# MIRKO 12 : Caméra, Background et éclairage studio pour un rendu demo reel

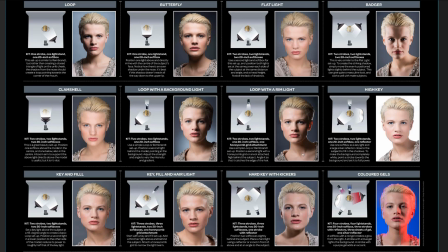752s
Et on pourrait décider par exemple qu'on va faire un éclairage avec une rimlight avec ici deux lumières et on pourrait éventuellement rajouter une troisième, avoir quelque chose peut-être plus comme ceci,
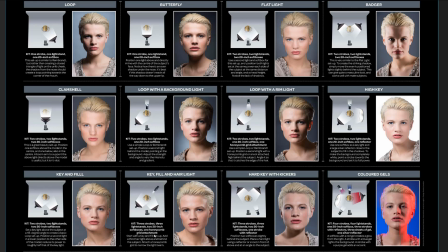771s
avec l'idée en tout cas qu'il y ait un éclairage qui vient de l'arrière, un éclairage plus franc d'un côté et un peu plus léger de l'autre. Donc un éclairage à trois points.
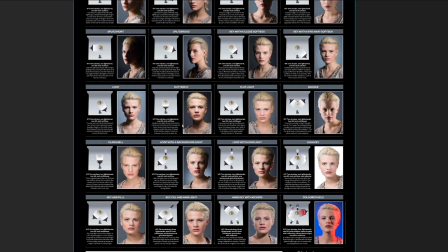781s
Mais on peut tout à fait se dire que c'est intéressant de regarder cette image-ci. Notamment le fait par exemple que ça va donner un effet différent si le fond est sombre, si le fond est éclairé lui-même.
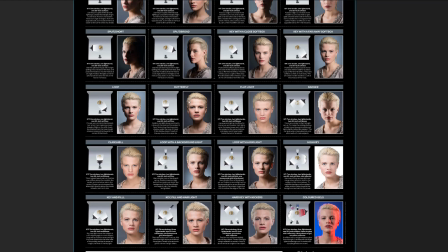796s
Bref, prenez le temps d'observer les références avant de décider quel éclairage vous allez tenter de réaliser.
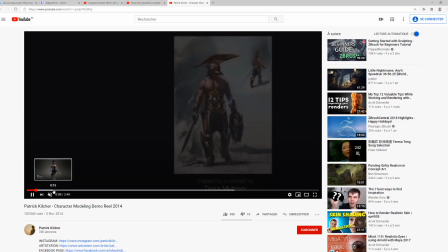806s
Je vous invite par exemple à aller voir quelques démo reels
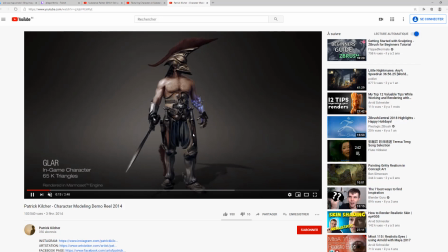812s
de professionnels pour vous inspirer et observer simplement, vous demander, ben ici on a un éclairage principal assez net ici qui vient souligner les formes par le côté, avec un éclairage backlight ici derrière et
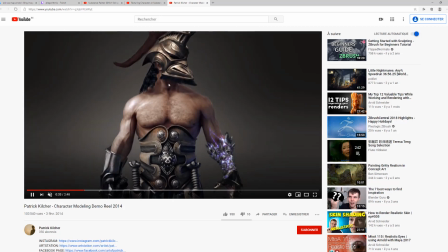832s
sans doute quelque chose qui joue le rôle d'une fill light pour déboucher un peu les zones d'ombre principales.
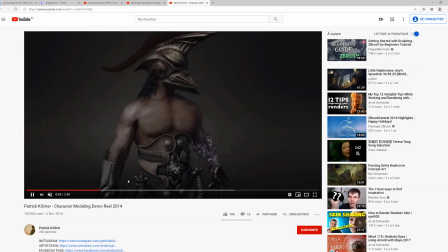842s
Donc vous pouvez aussi observer dans ce genre de démo reel les mouvements de caméra, leur lenteur,
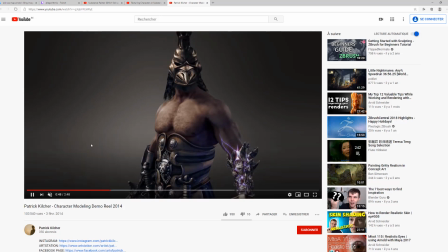849s
leurs accélérations et la manière de cadrer en se rapprochant
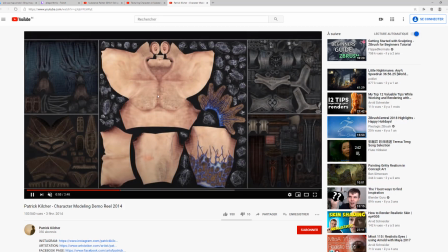854s
des sujets plutôt que de laisser juste un petit personnage perdu au milieu de votre image.
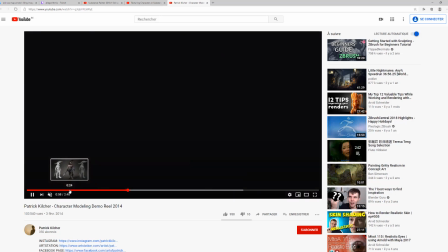859s
Donc peut-être aussi l'idée de, comme ici,
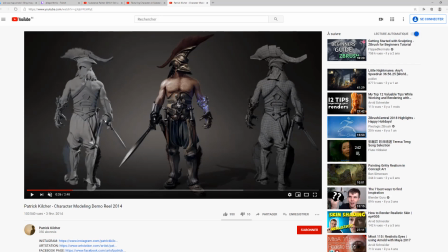863s
de faire une composition par la suite dans Première en rajoutant les rendus à gauche, à droite du filaire ou ici simplement le personnage avec juste un éclairage.
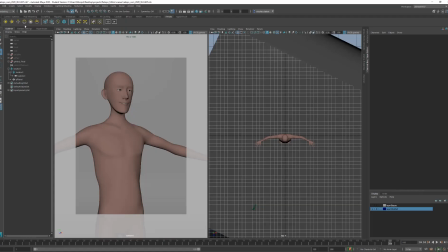880s
Donc pour créer notre éclairage, on va utiliser des Area Light d'Arnold qui sont vraiment pratiques à utiliser. Je commence par un peu les mettre à l'échelle.
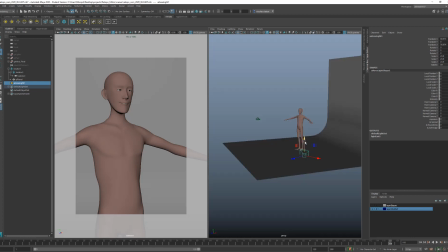Et on va regarder l'éclairage produit par cet arrêt à LED.
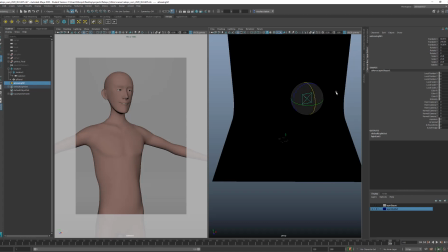908s
Alors je me mets en rotation, je peux venir
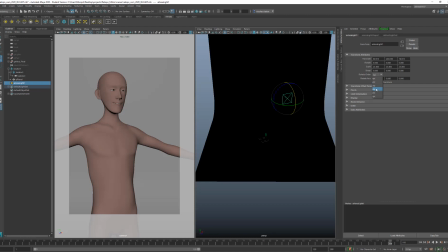916s
mettre en ZXY ici. De cette manière-là, j'aurai toujours un axe horizontal et en fait je ne dois utiliser que deux rotations. J'aurai toujours le Y qui reste bien horizontal, qui me facilite mon orientation.
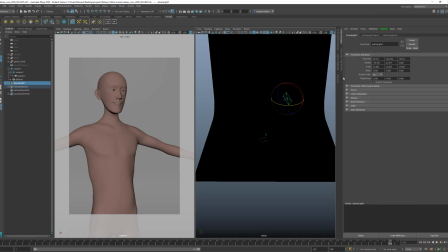934s
Alors pour l'intensité, ma lumière est à une hauteur de 240, donc je peux faire cette valeur-là au carré. Commencer avec 50 000.
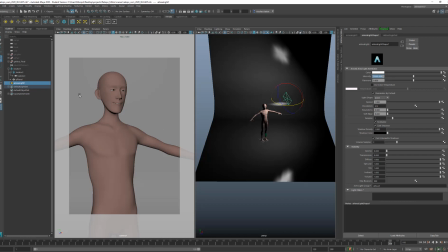Et je vais venir directement tester au rendu
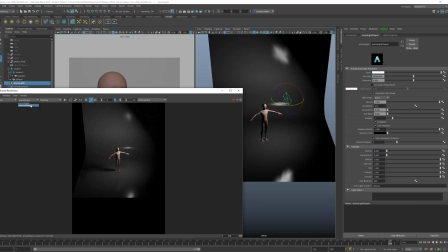960s
ce que ça donne dans ma caméra de rendu.
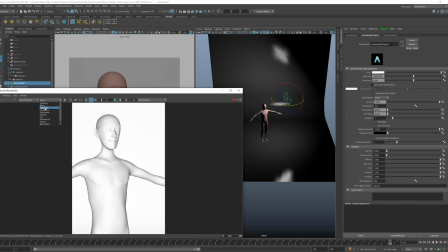965s
Je peux mettre en lighting ici pour voir vraiment l'effet de mon éclairage.
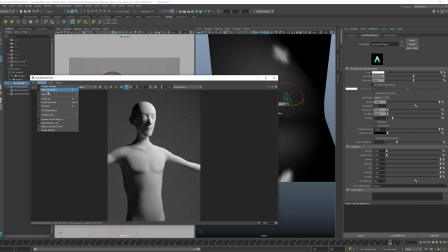973s
Donc pour obtenir ceci, dans la status bar, toolbar icône, je suis venu rajouter le debug shading icône. C'est cette petite zone-ci qui me permet de faire
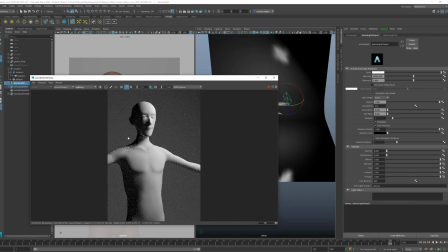990s
d'obtenir différents affichages pour vérifier ou pour ne fût-ce que voilà, travailler sur mon éclairage ici.